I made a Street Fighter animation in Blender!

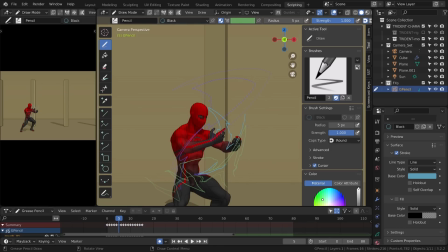995s
Later on, I will fill those shapes using the filling tool. But as I spent a lot of hours working on this project, I kind of polished my method.
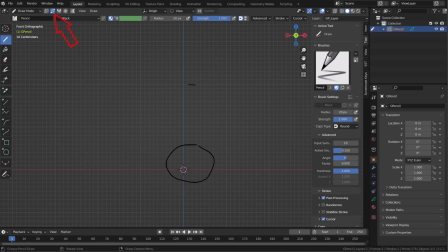1006s
It's better to use auto merging tool whenever you're drawing, and then you can toggle on and off filling on the material slot. This way you can animate using your line work, and you can double check the silhouette of your drawing using the fill option.
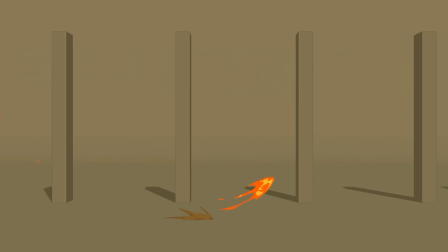1019s
I switched when I was working on the third dragon punch. I would have probably saved a couple of hours if I have guessed this before.
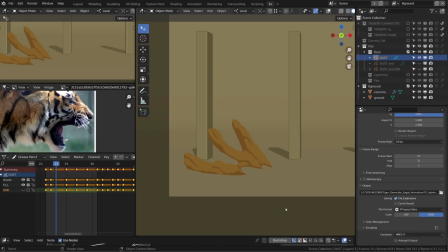1028s
To animate the dust puff, I animated the first 3 drawings on once because it's very fast. The faster the dust is, the sharpest will be the shapes. So the first 2 frames are very spiky, and as it damped or slowed down, it gets rounder and rounder.
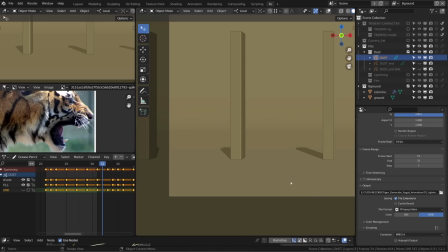1045s
When the dust is dissolving, it's not moving super fast, so I animated it on 2s. I first animated the main silhouette, and then on top of it, I drawn the shadows that are masked by the main silhouette.
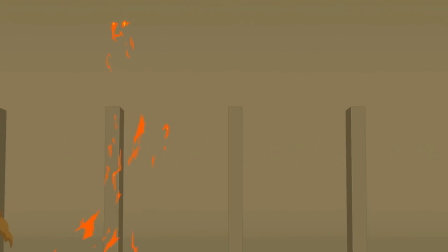1060s
The same design is repeated 3 times during the animation, and I made a little landing effect with the same method and materials.
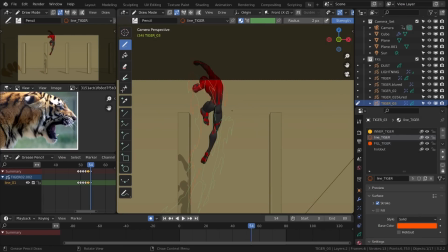1068s
Animating fire was a real challenge. It's complicated to design, it's complicated to animate, so I won't go any deeper about this. But I will also publish the full drawing process and the full VFX creation process in the time-lapse.
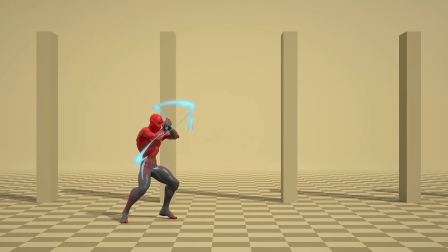1084s
Now there is one thing I'd like to highlight. I meticulously drawn the flames so that they look like a tiger head.
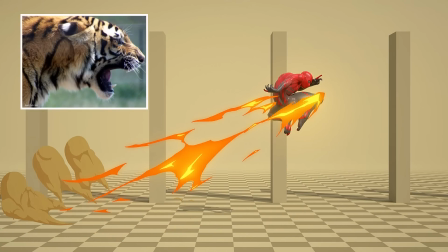1092s
This is why you may have spotted a tiger reference during this video.
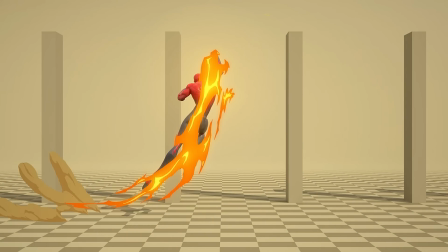1097s
Another touch I'm pretty proud of too are those little trays whenever the character is falling down.
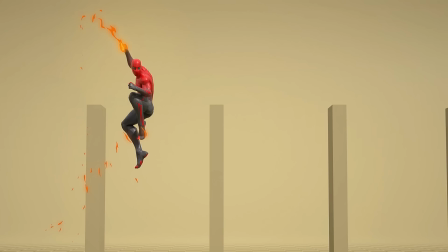1103s
His feet are colliding with some flames and it creates those trays.
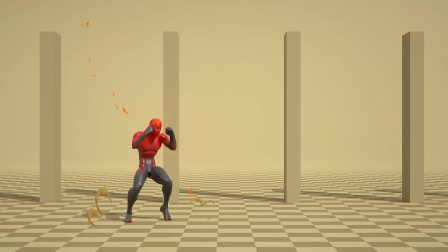1107s
This was the most challenging VFX animation I did so far in 2D.
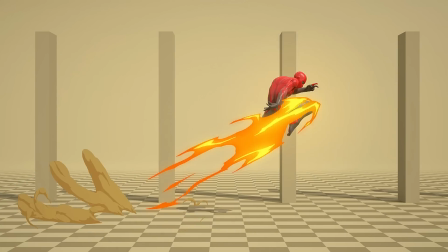1113s
It was frustrating, it was very hard, but I'm pretty proud of the result.
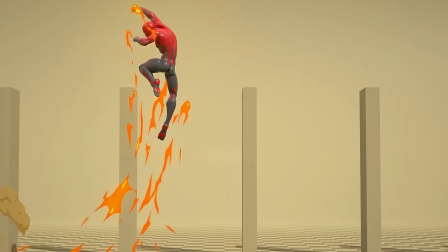1118s
I hope you enjoyed it, and I will see you very soon in another video.